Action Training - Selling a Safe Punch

Punching on screen. Let's have a look at the procedures and structures on how to build a punch on screen. But first and most importantly, let's talk about safety. When we punch on screen, we usually do not connect. There is opportunities to connect on screen as well, but it's usually when we shoot slow motion and the punches are not performed with any kind of real intensity. When we're shooting action with intensity, then we gotta make sure we have a safety gap, which means between the punch and the target, which is usually another person, we wanna make sure that there is no connection whatsoever. We call that the gap. So we're gonna make sure that we have a gap between, let's say, our fist or our elbow and our partner's face usually. So how are we gonna stage that? First, let's work out the safety distance. A good way to work out your safety distance is to put some markings on the ground, which we have done down here. So they're the markings for my partner, and these are my markings here. And then we're gonna check if these markings are correct by extending our arms at its fullest, where I can connect with my hand to my partner's face, and then making sure that my partner is another foot away from that. So there's a significant gap between my strike and my partner's face. And then what sells the punch is the intensity that I throw the punch with, as well as my partner's reaction. That's probably the most important part of selling a punch. If my partner doesn't react well to my punch, if they're a little bit too slow, or if they're too fast compared to the intensity of my punch, we will not get the idea that the punch was real. So it will not be convincing. So we gotta make sure that the speed of my punch and the reaction of my partners match. So if I throw too slow and he reacts too fast, or if I throw too fast and he reacts too slow, we will not see on screen the punch and the reaction as being convincing. So let's have a look, let's stage it. Let's bring Warren in from behind the camera.
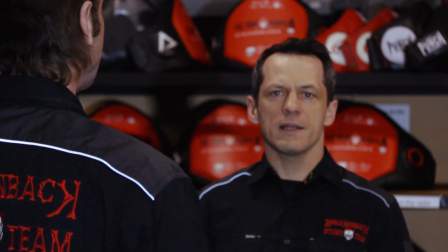So, my partner is on his marks, I'm on my marks, and right here in this camera,
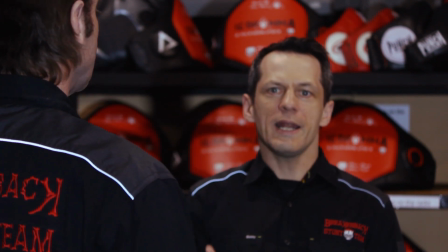because the camera is two-dimensional, we can't actually see if I can touch my partner or not. It feels like right here that I can touch my partner. So if I was swinging my hand through his face now, it would look like I'm striking and connecting.
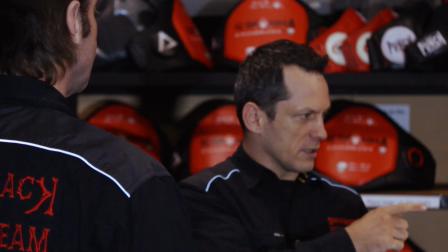But on this camera over here, as well as on this one over here, we see that there is a significant gap.
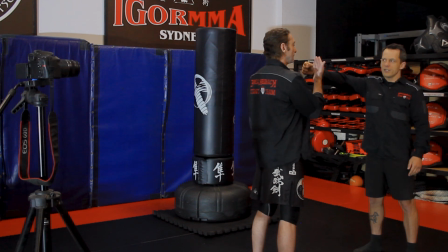My fist can actually never reach my partner's face.
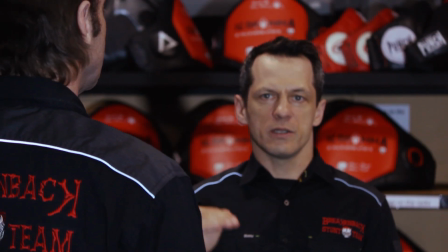So what sells it now is my partner's reaction once again, and the right reaction. So let's look just at a simple basic reaction to a swing punch.
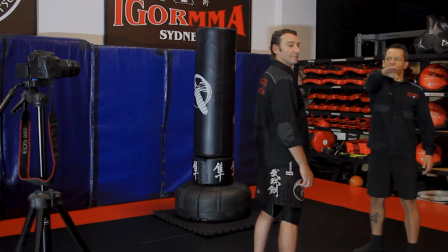So it means I'm gonna swing right through partner's face and across the lens, and partner is gonna react to it.
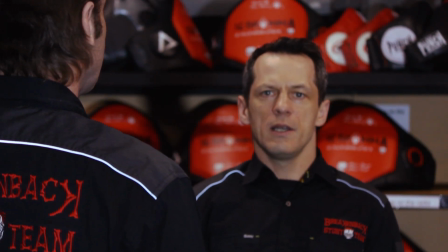The way we react is, you as the partner who is reacting,
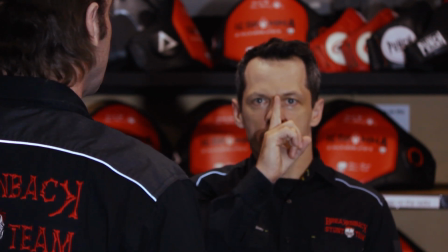you wanna make sure that you wait until the punch passes your center line, which is usually past your nose.
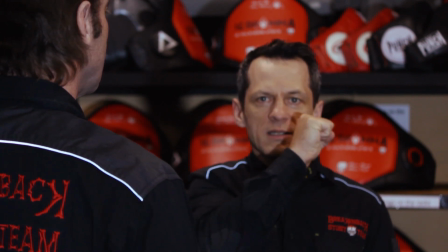So once the punch is past the nose, that's when my partner will react.
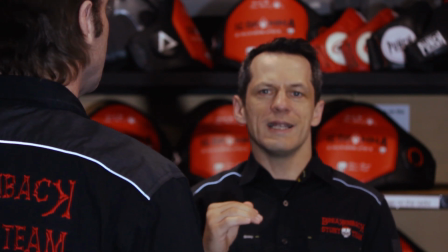We're gonna start slow, a couple of times, and then speed it up to a speed where the punch is gonna look real. So the first one is what we call at half speed, quite slow, so partner can practice the timing of their reaction to my punch.
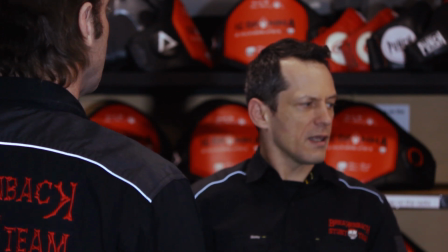So I now know I have a safety gap, I have a safety distance, and I now know that I can throw this punch and my partner will react correctly.
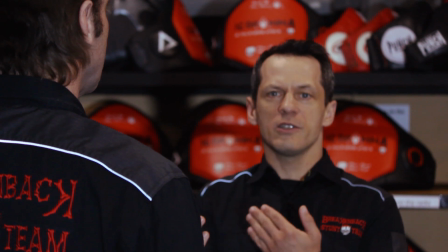So I'm always gonna talk to my partner first and see if he's set and ready to go to try and rehearse.
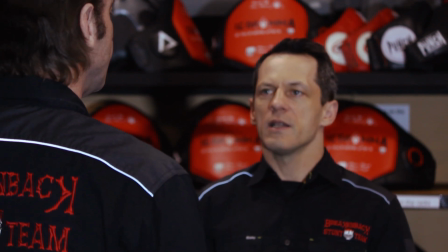So are you set? Set. Let's rehearse. We're gonna rehearse this at half speed.
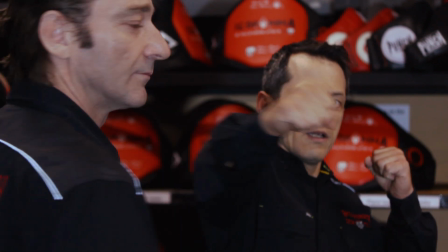So pull the punch up, I'm slowly throwing across partner's face and through the lens.
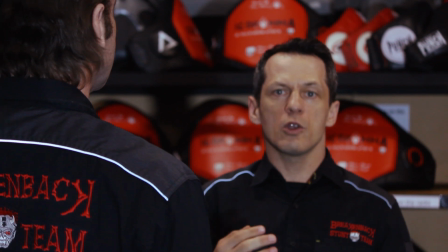So I'm gonna try that one more time at the same speed.